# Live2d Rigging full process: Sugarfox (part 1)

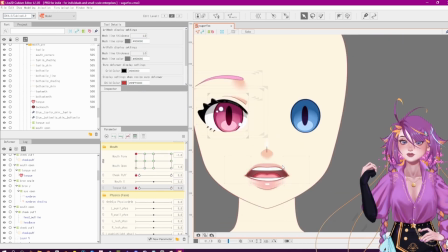The way you get it to hide behind the bottom teeth is just by keying the draw order.
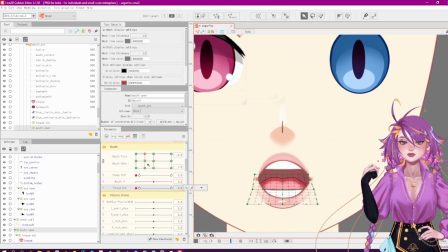So basically, you select the top teeth and everything above that, and you make them a higher draw order,
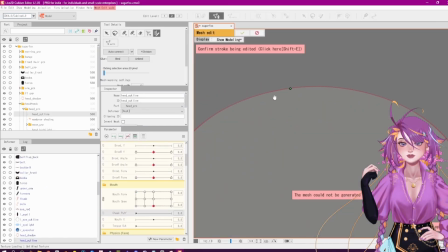and then you select the bottom teeth and everything below, make it lower, and then you can switch the tongue draw order between them. Now this mesh I'm giving the headline here, I'm also going to use the same one for the head base.
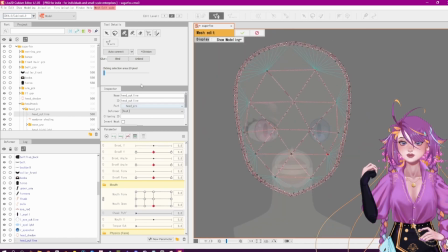I always draw my meshes this way for the head. I find that it gives me the best movement with no like weird deformations or anything.
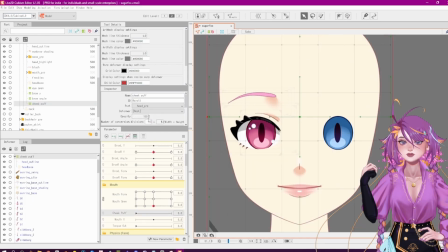And you can see I just copy and pasted it to the head color, so they have the same mesh. I also will glue them later on when I start moving and doing the head angles.
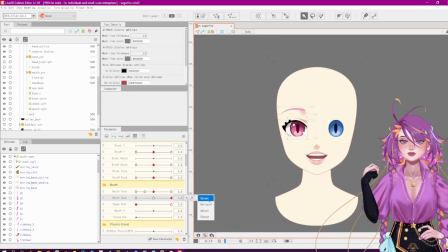Here's a good old cheek puff in the mouth open for the jaw. I do these last.
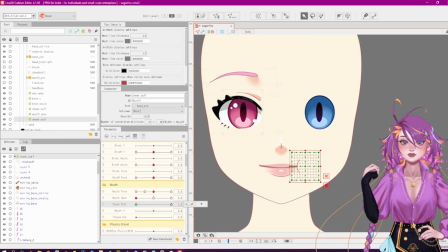I forgot to draw the cheek puff earlier, so I just imported it in.
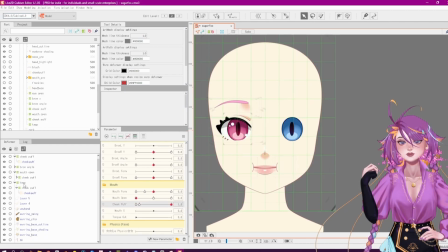Now, usually when a character has mouth X, I'll make the cheek puff disappear on the opposite side that the mouth X is going on,
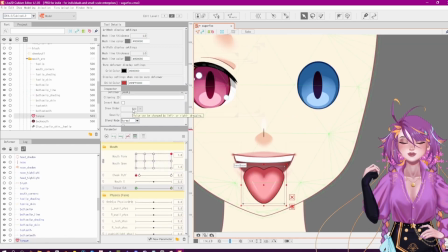but this character doesn't have that, so that's something I won't be worrying about with this rig.
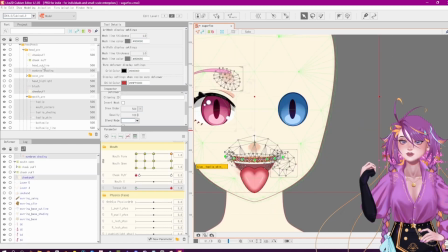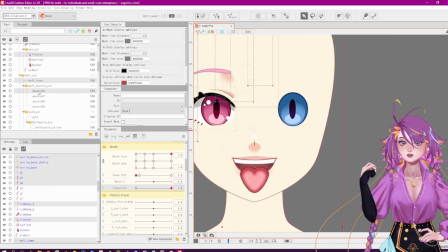Okay, here I'm just struggling to select the parts I need to.
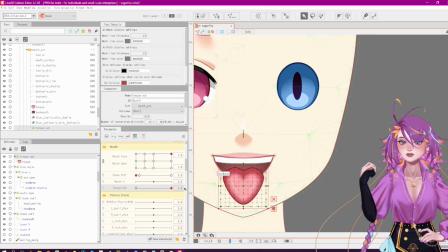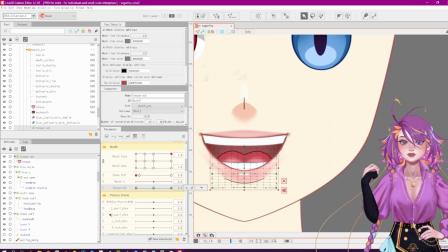Just more tongue out testing.
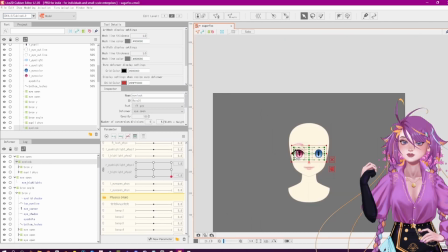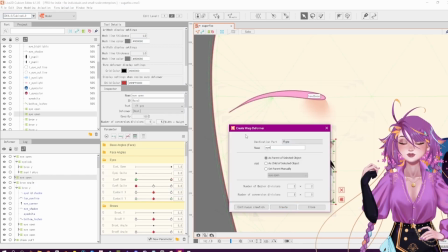The reason I'm doing this huge deformer, the huge like long one for the pupil movement,
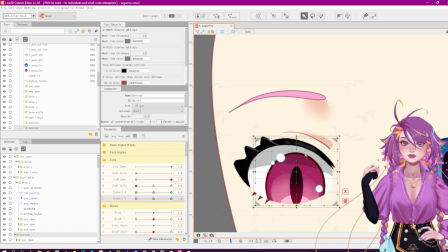is because I want them to move together. So I'm going to end up copying that deformer and using it for the left eye as well.
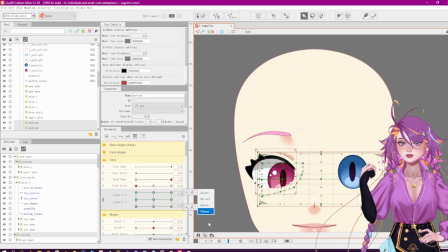I find that when I just move it with a small deformer instead of that wide one,
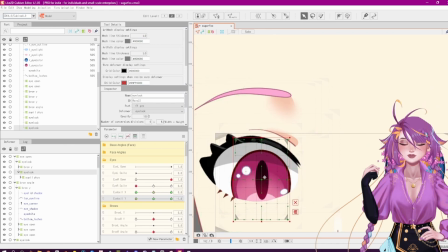the pupils tend to look like they're moving at a different rate of speed even when they're not,
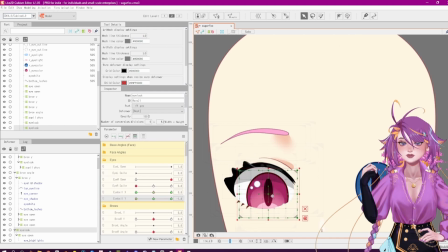and it's very off-putting. So that's why I have that like weird wide deformer there. It makes sense in the future. Now here, I'm just deforming the eye socket around where the pupil is, the pupil and cornea, where they're looking.
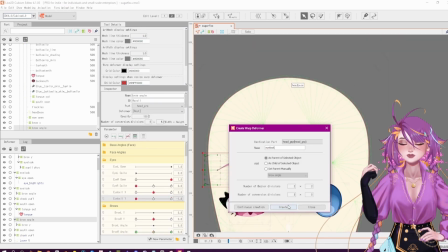This creates more realistic eye movement. So you can see the eye skin gets dragged around by where the cornea is.
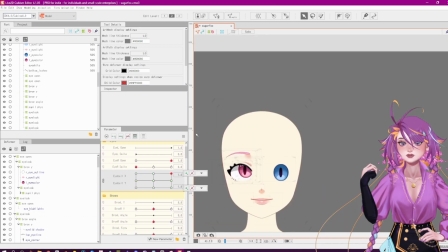Humans, their real cornea actually pokes out a bit from their eye. So if you close your eyes and put your pointer finger on your eyelid gently,
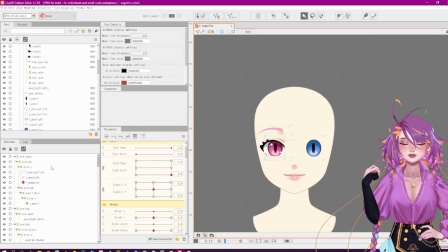don't poke your eye out, and move your eyeball around, you can feel your cornea actually moving around.
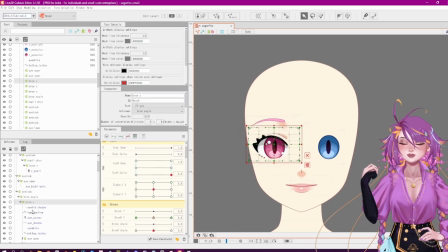And this is like an exaggerated version of that.
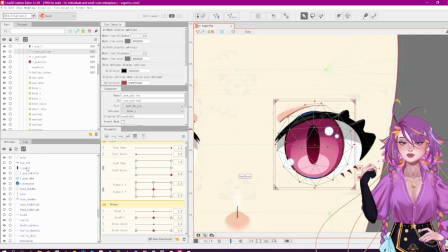So here I am reflecting all the parts I just made and then deleting the ones that cannot be reflected because these eyes are different colors.
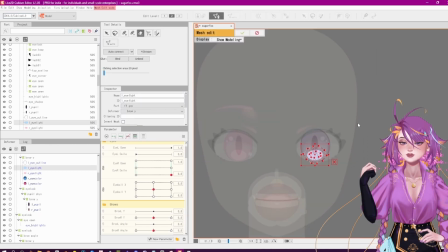I am, however, copying the same meshes to the other eye,
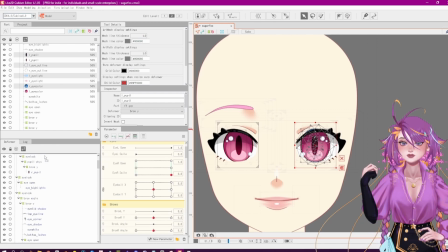just so I know they're going to move as similarly as possible, even though they're technically different meshes.
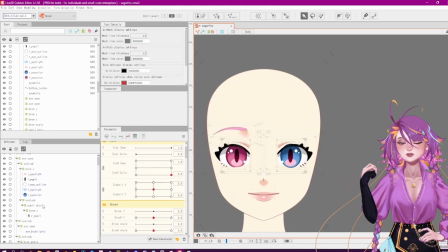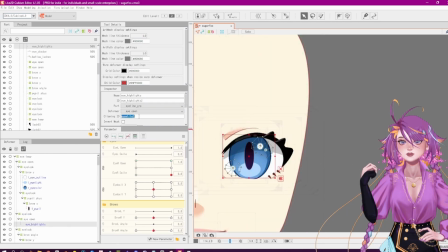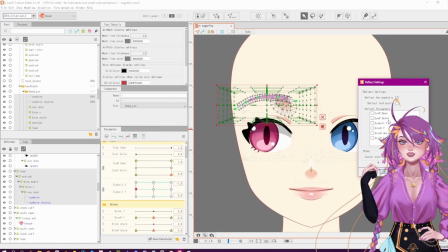And there we go, we got moving eyeballs. Wow! Now we're just going to copy the eyebrow over.
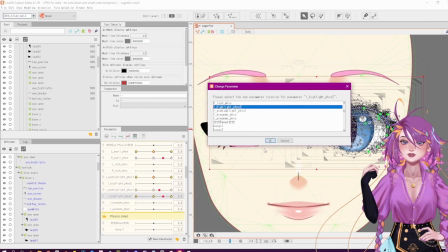Now here, what I've done is selected all the parts I've just copied and reflected over, and I'm assigning them to the other eyes so they aren't synced up anymore.
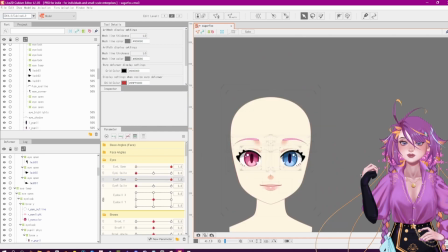So now we have individual moving right and left eye. So now you can do things like, you know, wink and whatever else eyes do.
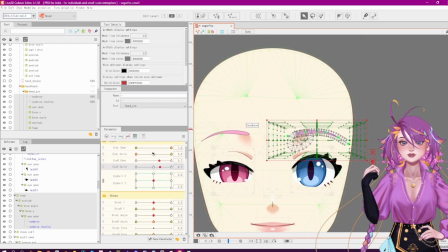Just testing out the physics in this window, because the physics also need to be separated for right and left eye.